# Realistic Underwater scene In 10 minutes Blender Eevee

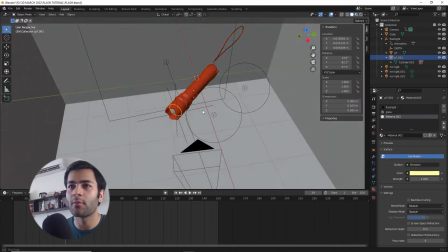(3:35)
The next light that we're going to be creating is going to be this beam of light which is going to be coming out of the flashlight to do that
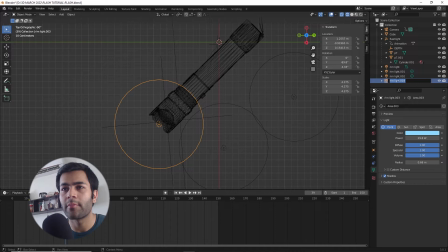(3:41)
let's duplicate any of the lights in the scene and place it right in front of the glass of the torch and just change it
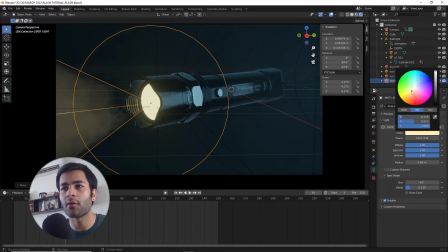(3:47)
to spotlight and change the color to the yellowish tint that we're going for play around with the size and the radius of this
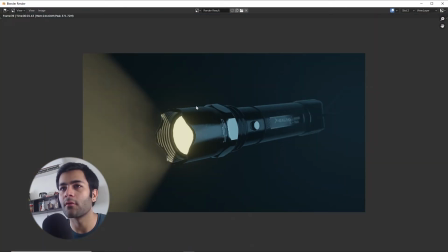(3:53)
object and if you were to render a frame you should get a lot more visibility of what's happening in the scene so the next light that we're going to create
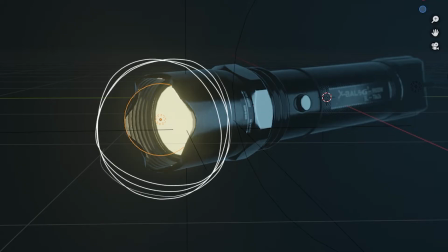(4:00)
is supposed to light up these inner edges of the torch so that's what we're going to do we're just going to duplicate a point light and i'm
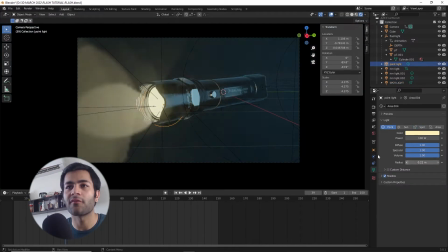(4:07)
going to place it right in front of the glass and i'm gonna resize it so it fits to the glass once you're happy with that let's
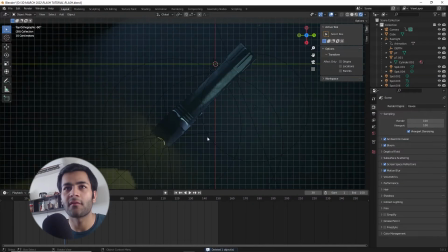(4:14)
create the last light of the scene to create some kind of depth which is still sort of missing this light is purely optional and it is just supposed to give a bit more stylized look or maybe some more depth to the scene so just duplicate another point light in the scene and place
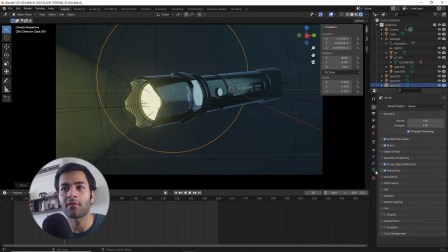(4:29)
it far in the background and if you were to just increase the strength and change the color to some different tint of whatever color you're going
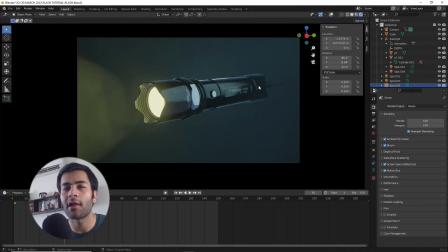(4:37)
for it will create this really cool gradient and it will add some kind of depth in your scene and
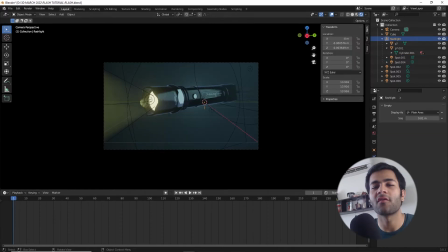(4:46)
that's about it for the lighting let's get started with the animation let's reduce our animation 250 frames first i usually do this for animation i like to key
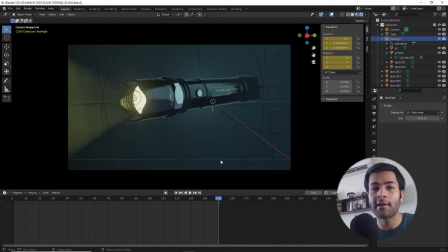(4:54)
my last frame at the first so i know what my ending position is now go back to your first and then animate where your object
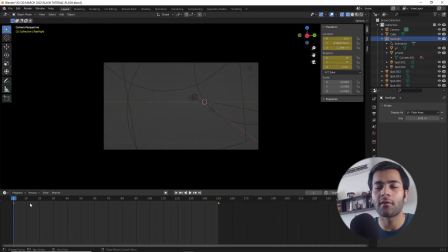(5:02)
is going to start from so since this is an underwater animation it is supposed to come really fast and then slow down really quick so most of the motion
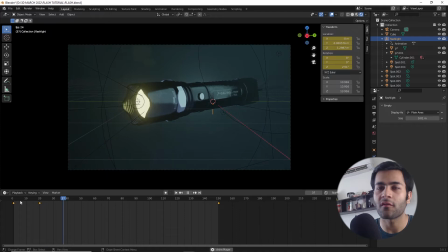(5:11)
happens from 0 to 20th frame and then after it the motion just slows down because the object has entered an underwater body so once
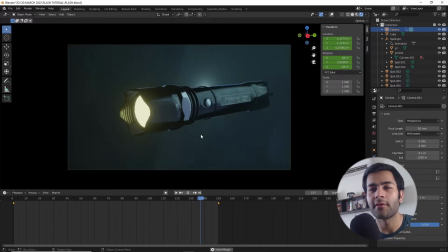(5:19)
you're happy with the animation of the object let's also animate the torch being turned on effect it's fairly simple to do
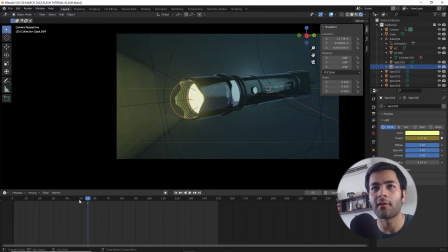(5:25)
all you have to do is just animate the strength of these lights from 0 to whatever their desired value was.
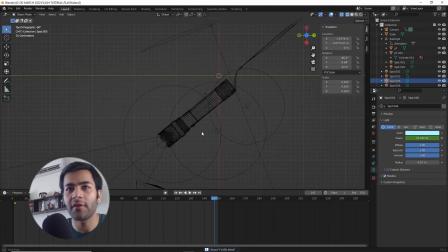(5:33)
So the last thing that I'm going to do is create some kind of depth of field and for that I'm going to create an empty place it at my desired location where I want my point of focus at and then I'm going to go to the camera properties and I'm going to turn
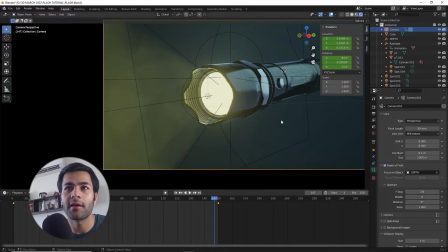(5:46)
on depth of field and I'm going to go select my focus object as my empty and then I can just play with the f-stop value to create
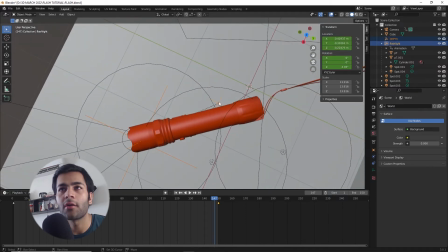(5:55)
some kind of depth make sure that you parent your empty to the animated object so it follows the flashlight wherever it goes so once you're happy with this let's quickly render this out and it should look something like this now